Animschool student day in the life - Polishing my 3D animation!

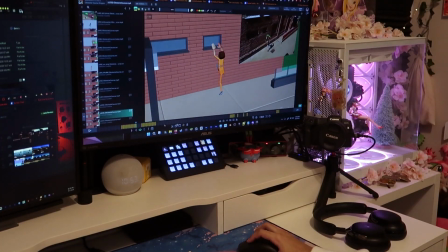16:04 And then I couldn't add the last note because, you know, my instructor
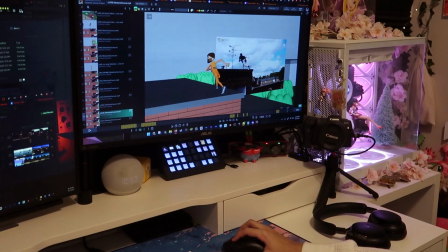16:11 wants the character to, you know, have their foot like the reference, which makes sense because that's what I was trying to follow in the first place.
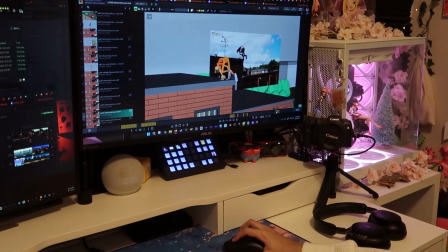16:20 Oh, I don't know why it glitched like that. But yeah, I got a note saying you should make the foot plant and not fall. I think maybe what he meant was he wanted to not like suddenly be in the air for too long.
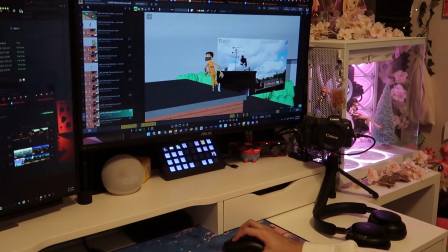16:35 I don't know. We'll see what my instructor says about that. But he didn't say anything about that. My instructor said that he just wanted the foot to be like this, basically.
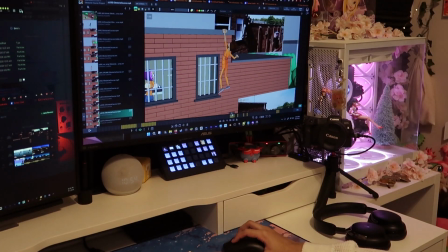16:48 So we did that. And then I also got the note about making the body rotate to really show this, like, oh, like you're only able to carry yourself with one arm at the moment, and then your foot is picking you up.
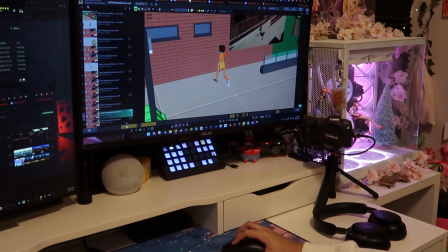17:04 And then over here was to fix the arm so that then one is actually reaching first before the other one.
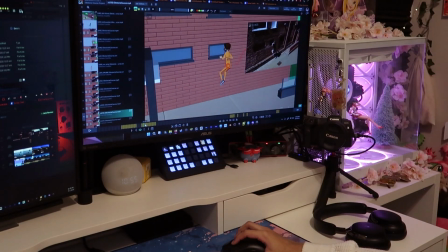17:16 And this one was to make it so that, yeah, you're throwing your body up and having a big drop down to show that weight.
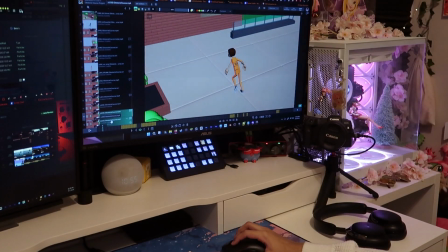17:27 And I did add that here. And the instructor, I mean the reviewer gave me an A+ because he actually gave me the idea.
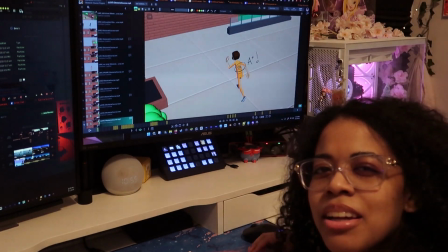17:39 He was like, is this guy like, is this what's happening here?
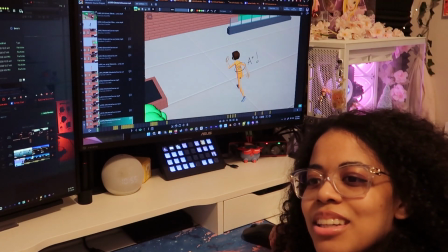17:45 Like, is he running out of jail? I was like, oh yeah, like to put numbers on his back, you know,
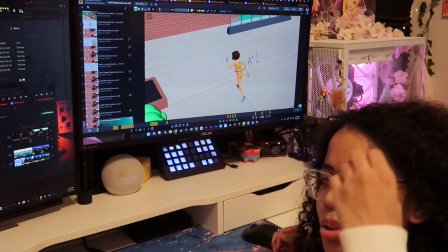17:51 so that when you watch the animation you immediately get, oh, jail, because you can put the guy in orange,
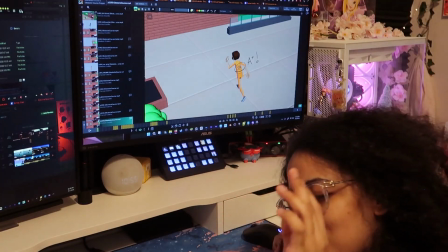17:59 but you need to put all the details of what makes a prisoner a prisoner,
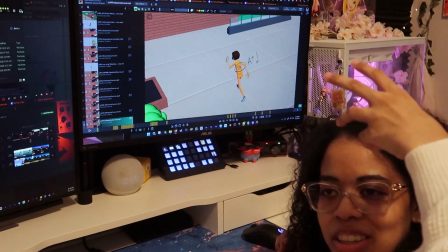18:05 so that you can get instantly know before you even start watching it, you know.
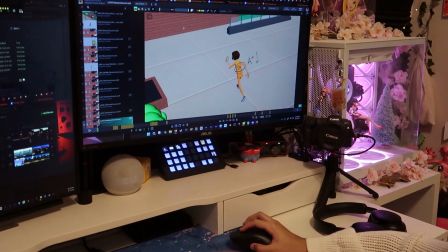18:11 So added that, let him know what the numbers meant.
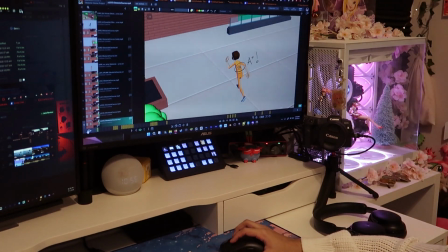18:16 I'll definitely add a significant number for the other person too. I just had to come up with a number.
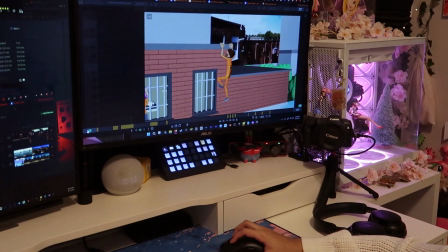18:27 But yeah, then he gave me notes.
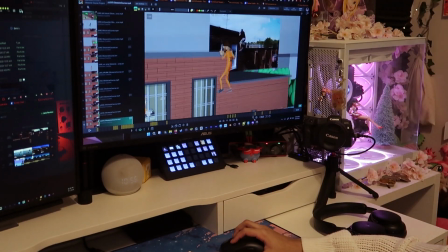18:30 And this one right here about the character on the side made me laugh so hard,
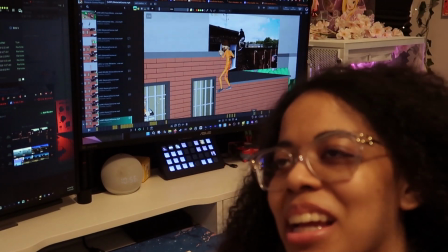18:37 because it made me laugh because I'm just like, oh my god, the character that's just the prisoner that's just in prison,
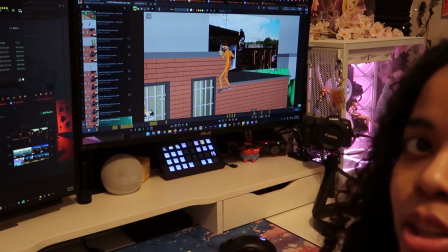18:44 she's like this, like, let me take off my glasses, she's like that with her eye, like,
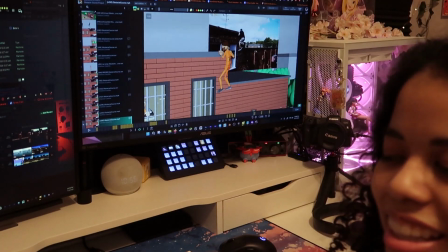18:54 instead of following the guy, she's just looking straight that way, like that.
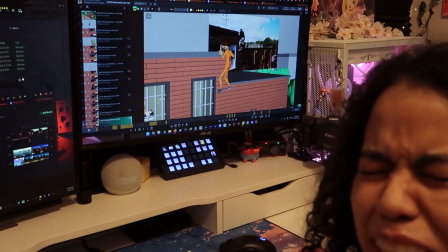18:59 And it was so funny because as he was talking about it, he was like, I'm sorry, I'm gonna talk about this.
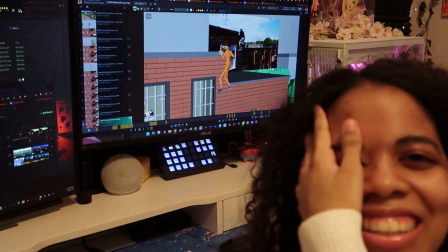19:06 And it was so funny because I'm just like, oh my god, it's funny because as he's talking about it,
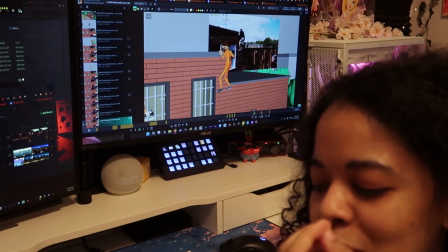19:14 I understand what he's saying, and it's what makes it so funny, and it makes it like a meme,
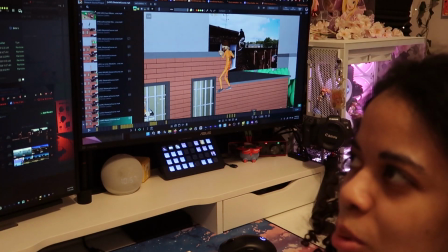19:20 because the character's really just staring at the wall, like, like, what are you looking at?
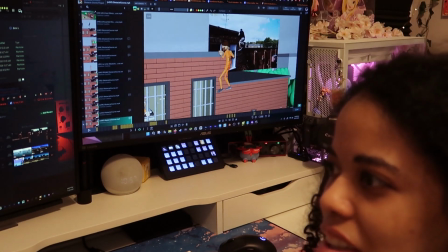19:24 Like, you're looking like that, you're not even following the character like that, like, you know, like, she would, like,
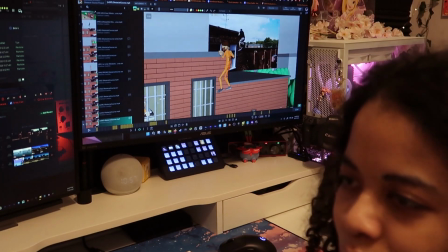19:31 following with her eye, she was really just like that. And he's like, dude, you gotta make the character, you know,
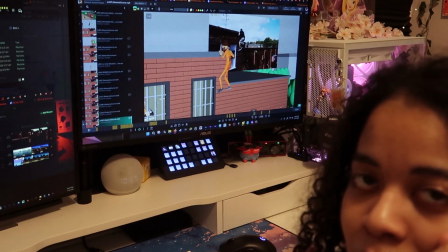19:40 continue looking at the prisoner that's running away and escaping, because eventually the character just stopped.
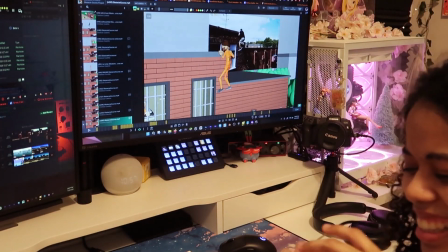19:47 It was so funny. That made me laugh so hard.
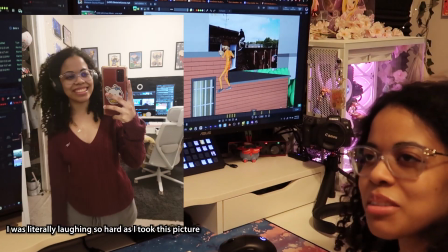19:51 Oh my god, I was laughing so hard. Even after the class, even after my critique, I was laughing so hard after that because So funny.
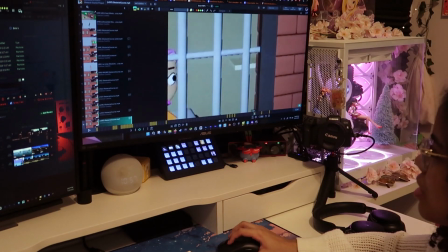20:00 That was the note that he gave me, was like, hey, you gotta make her eye look up.
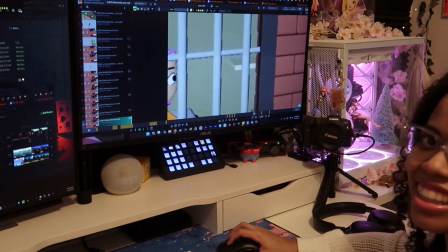20:06 You see what he drew? He made the character's eye look up.